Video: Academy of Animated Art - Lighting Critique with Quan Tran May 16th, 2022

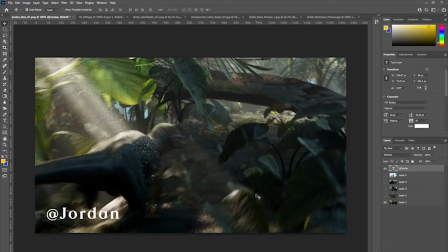[0:06]
All right, welcome back to another lighting critique. First up, we've got Jordan and the Dino Raptor chase. So I looked through the clip you sent me. It's very exciting.
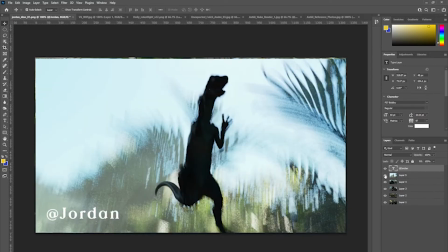[0:22]
So we've got this little raptor trying to escape from the big T-Rex.
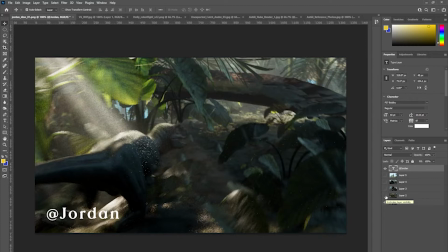[0:29]
So there's lots of movement in the shot, obviously. So you've got lighting that's changing from frame to frame.
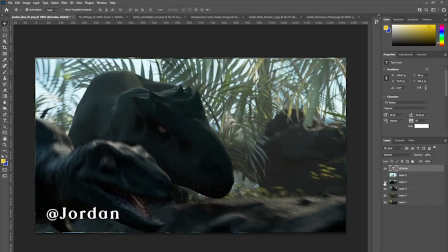[0:37]
It's very dynamic. Uh, Yeah, generally it's looking pretty cool, man.
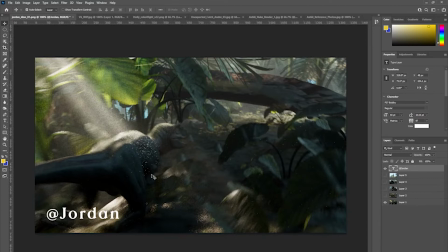[0:44]
I love the shaft of light coming through here and kind of hitting his um, his back and kind of giving shape to his head and neck and tail.
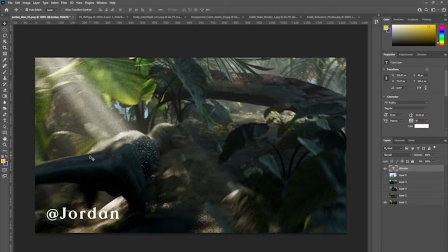[1:01]
So that's a really good way to kind of define the character. And so the eye immediately focuses on the raptor.
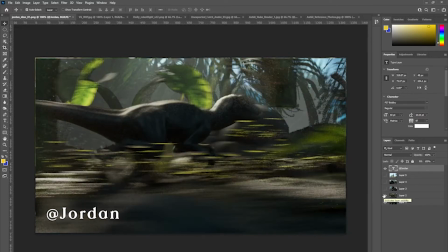[1:15]
And as he goes underneath the tree and um, this rim light, this top rim light on the dino is it's looking pretty good, and you got some nice key to fill ratio happening um, on his underside.
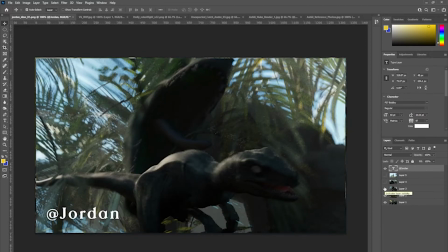[1:36]
And I guess my comments would be maybe
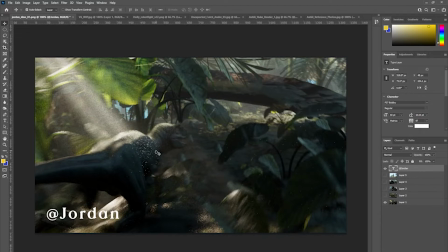[1:43]
try rendering it at a higher sampling rate. Obviously you've got here um, you're using some kind of draft quality, so the motion blur and the GI sampling is showing up. You might want to crank up the sampling,
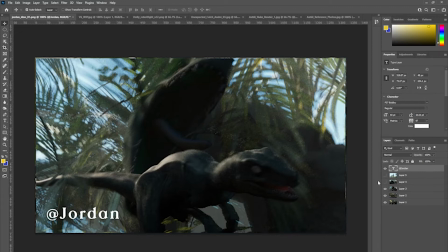[1:59]
and also this this is kind of a pivotal moment where the T-Rex tries to take a big chomp out of the raptor,
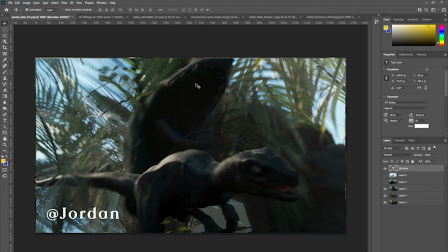[2:12]
and it feels like at this point it might be good to try and introduce some light. Try and get some sort of uh, how would you do it?
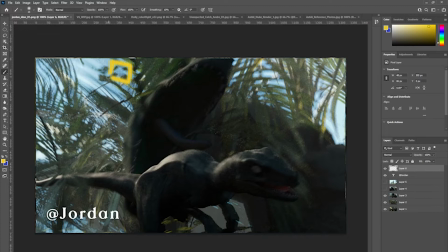[2:32]
You'd probably get a small area light here and um, try to light up the inside of his mouth a little bit.
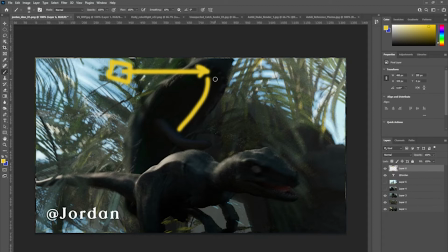[2:44]
You see a little bit of fill here, but maybe cheat a light here at this point so that this gets lit up, and also the T-Rex's teeth, because that's a very you want to convey the sense of drama
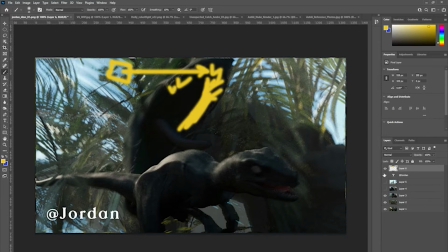[3:04]
the um, through the possible danger that might um, might happen to this guy if he were if he were to be
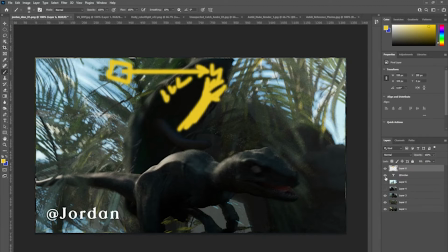[3:18]
these teeth were to kind of sink into his back. So emphasize the teeth, maybe cheat some fill into this side of his mouth as if the sunlight's come through,
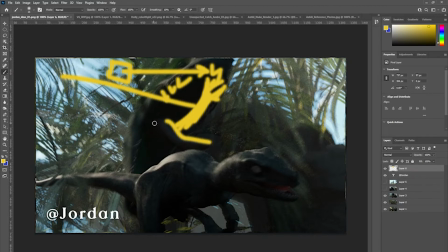[3:33]
and maybe get this his tongue, get some shaping in there with a cheat in maybe cheat in another light here across. I'm not sure how you do it, maybe here, um, but try to define the tongue as well.
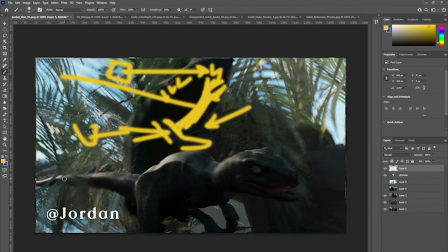[3:53]
um, the raptor is looking pretty good. This rim is doing its thing.